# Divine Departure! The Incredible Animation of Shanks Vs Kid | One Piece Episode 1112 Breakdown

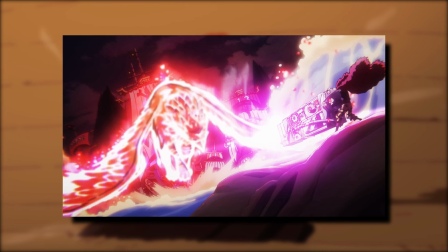[4:02]
I think a different angle with background animation of Shanks traveling through the water in a less flashy way would have made me like it more another personal nitpick i
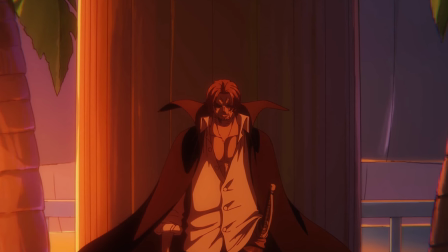[4:12]
have is the narration didn't immediately happen with shanks close-up at
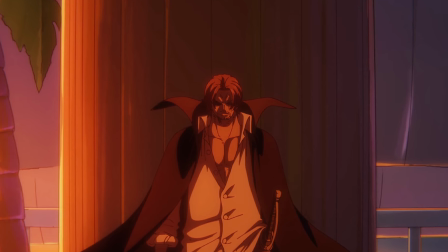[4:17]
the end it happens before and that kind of separated the flow intended
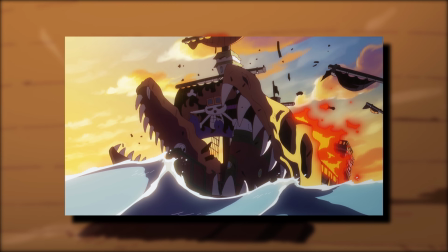[4:22]
the giant's attack was storyboarded by two young so who i'll talk about his different roles in a bit i noticed a weakness in his storyboard is showing the attack or
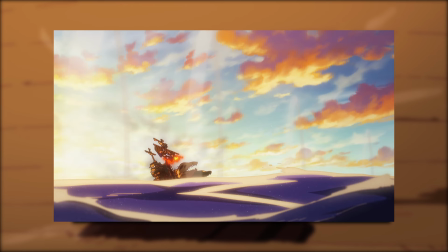[4:31]
victim from many side angles kind ruins the flow it happened with lucy and it happened here and his other roles boy did he
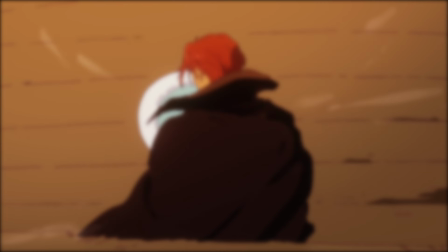[4:41]
absolutely deliver and now we go into the animation department the animation
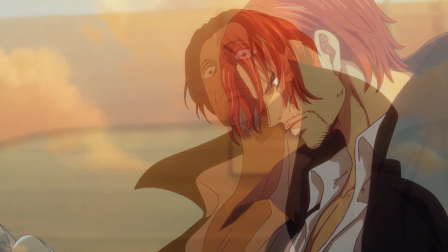[4:46]
directors for this episode is the chinese combo we're used to and man did this
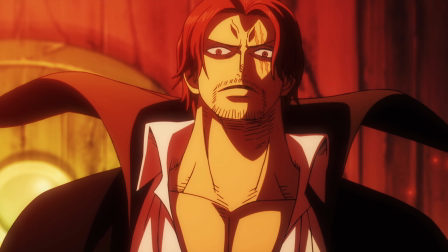[4:52]
episode have some of the best artwork in the series they made sure every
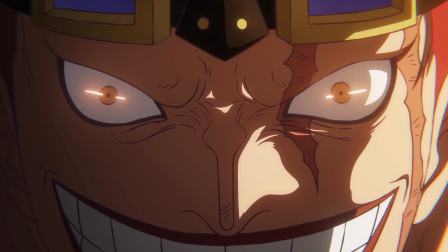[4:57]
single shot from beginning to end is polished to an insane degree.
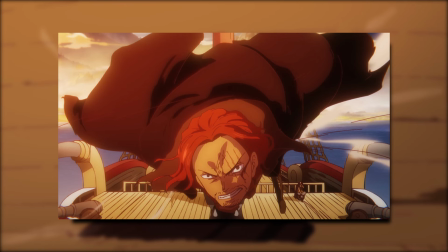[5:03]
I was just in awe throughout the whole episode.
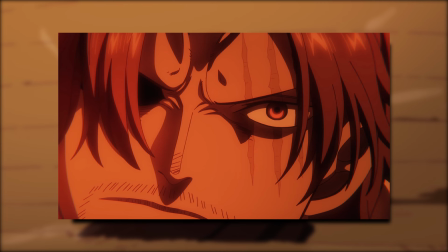[5:06]
This particular one needs this because the panels in the manga were drawn so exceptionally.
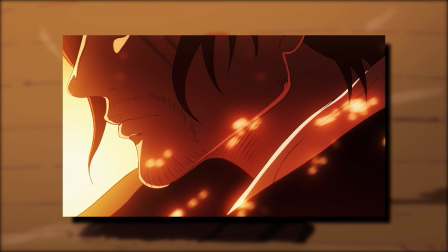[5:13]
Oda just loves Shanks and draws his panels in very special ways. One of the animators I wanted to see the most on this specific episode is the
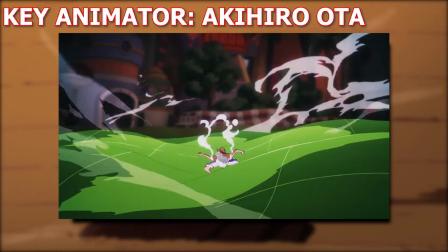[5:22]
legendary Akihiro Ota and while I wanted him to animate the main attack
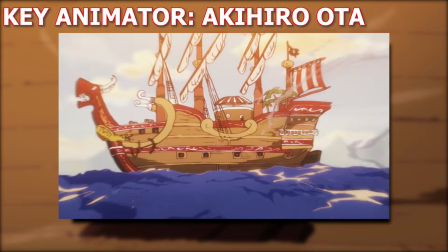[5:27]
he ended up animating kids attack in the future and it's becoming terrifying
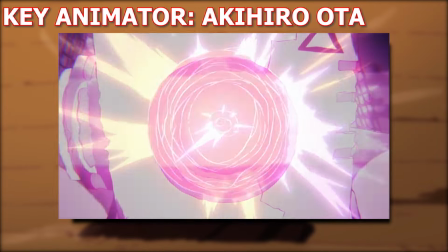[5:31]
how this man keeps getting better he already animated kid in episode 1033
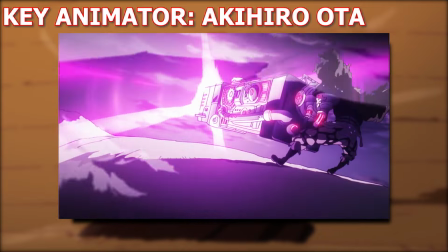[5:36]
so it's also a reason i wanted to see his style here and of course it ended up being the best of the episode just like every episode ota was on
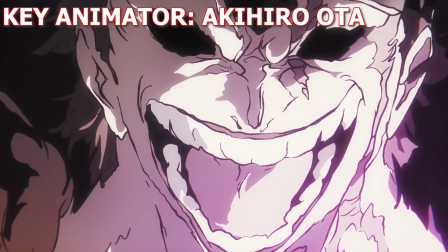[5:45]
ota's style worked so well for this and depicted kid as a death itself you don't even see kid as a normal character anymore
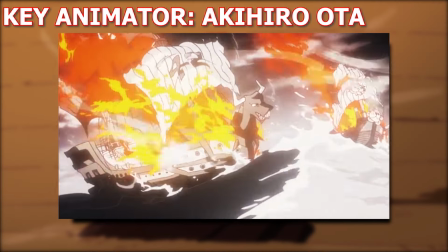[5:53]
with these insanely loose and distorted lines of Ota.
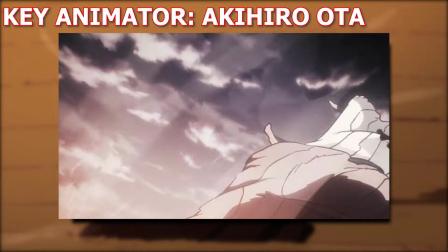[5:57]
His effects work are top-notch, it really felt like this is the most pirate themed episode,
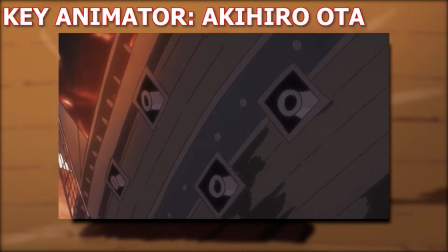[6:04]
especially this section with the amount of ships that are hand-drawn. It seems Ota likes animating random fodder.
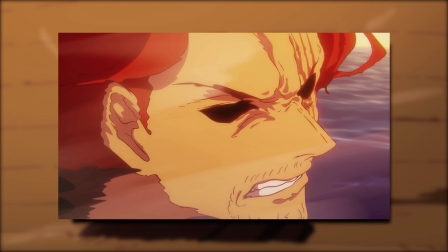[6:12]
I really wanted to see more of Ota animating Shanks himself but we got an alternative and And that's other animators channeling their inner Ota.
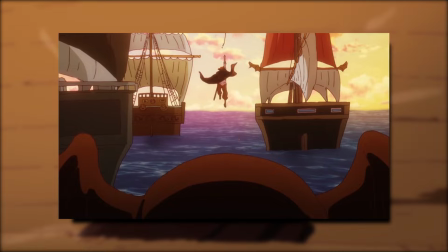[6:22]
And in terms to Youngsu, the cut of Shanks dashing and running throughout the ships is the second highlight to me.
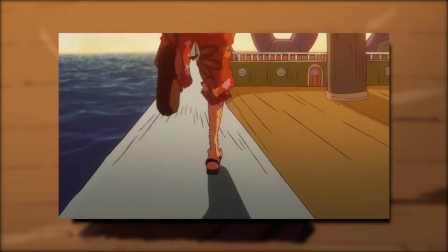[6:29]
He took the Ota pill and went wild.
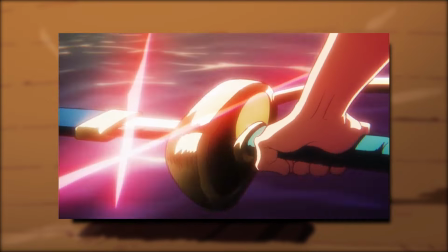[6:31]
The background animation was very refreshing to see, all of that before he delivered the main attack himself with incredible effects.
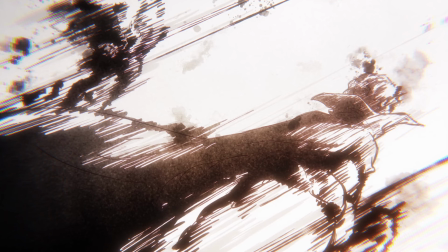[6:39]
An interesting fact is that Tu and Matsumi both did Shanks' scene in film red. But the approach is different here,
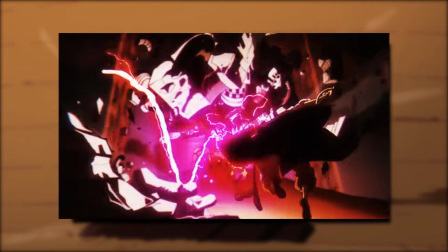[6:47]
and that's one thing I appreciate to avoid something looking repetitive Vincent Chansard made a brief appearance on the episode and he animated
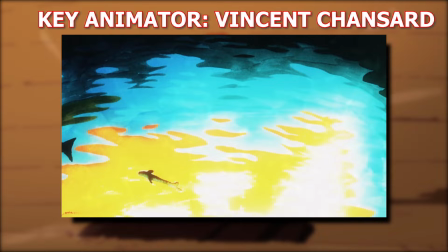[6:55]
some cuts of the Giants attack It's not a Vincent scene if there's no
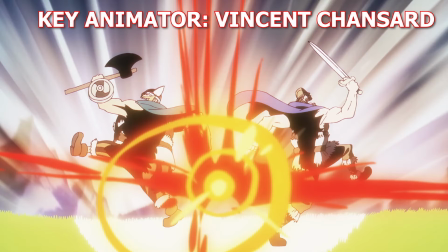[7:00]
cool hidden details The Giants hit the Nika pose as usual Vincent
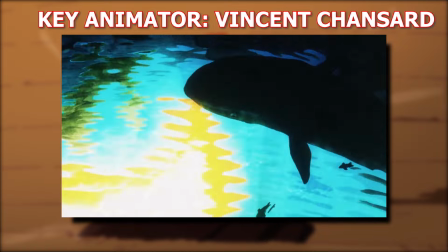[7:05]
never disappoints And I especially loved the water effects of the attack traveling towards kidship rest of the episode also had tons of
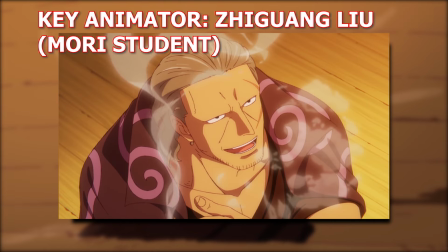[7:13]
great animation highlights like Beckman's brief cuts by one of Mori's students who also animated the Kid flashback at the beginning of the episode.
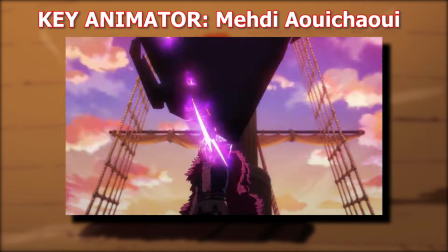[7:22]
Kid's initial attack was cool, surprising names appeared on the episode like Yuki Sato,
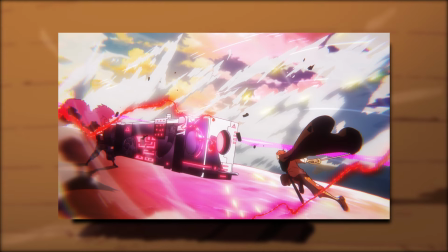[7:28]
many other Chinese animators did the other sequences and yeah the episode ended up being a cinematic spectacle and I'm so happy one of my favorite chapters was created exceptionally.
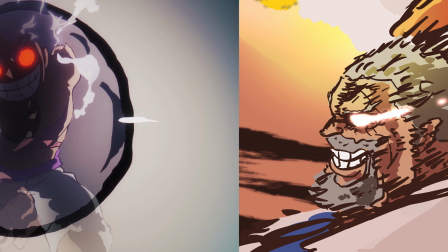[7:39]
We still have big names coming up for Garp like Shishido,
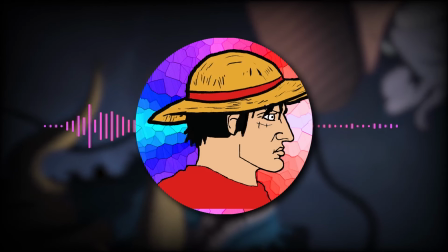[7:43]
Ishizuka, so i might even top this very excited for it although next episode looks a bit more tame so i
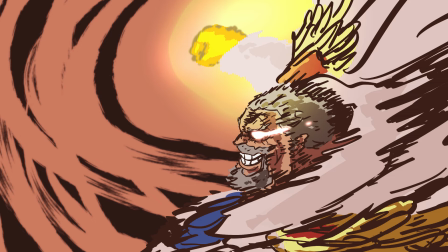[7:49]
assume the big attack will happen with the main action episode not at the end of the next episode thanks for watching like and subscribe see you on hachinoso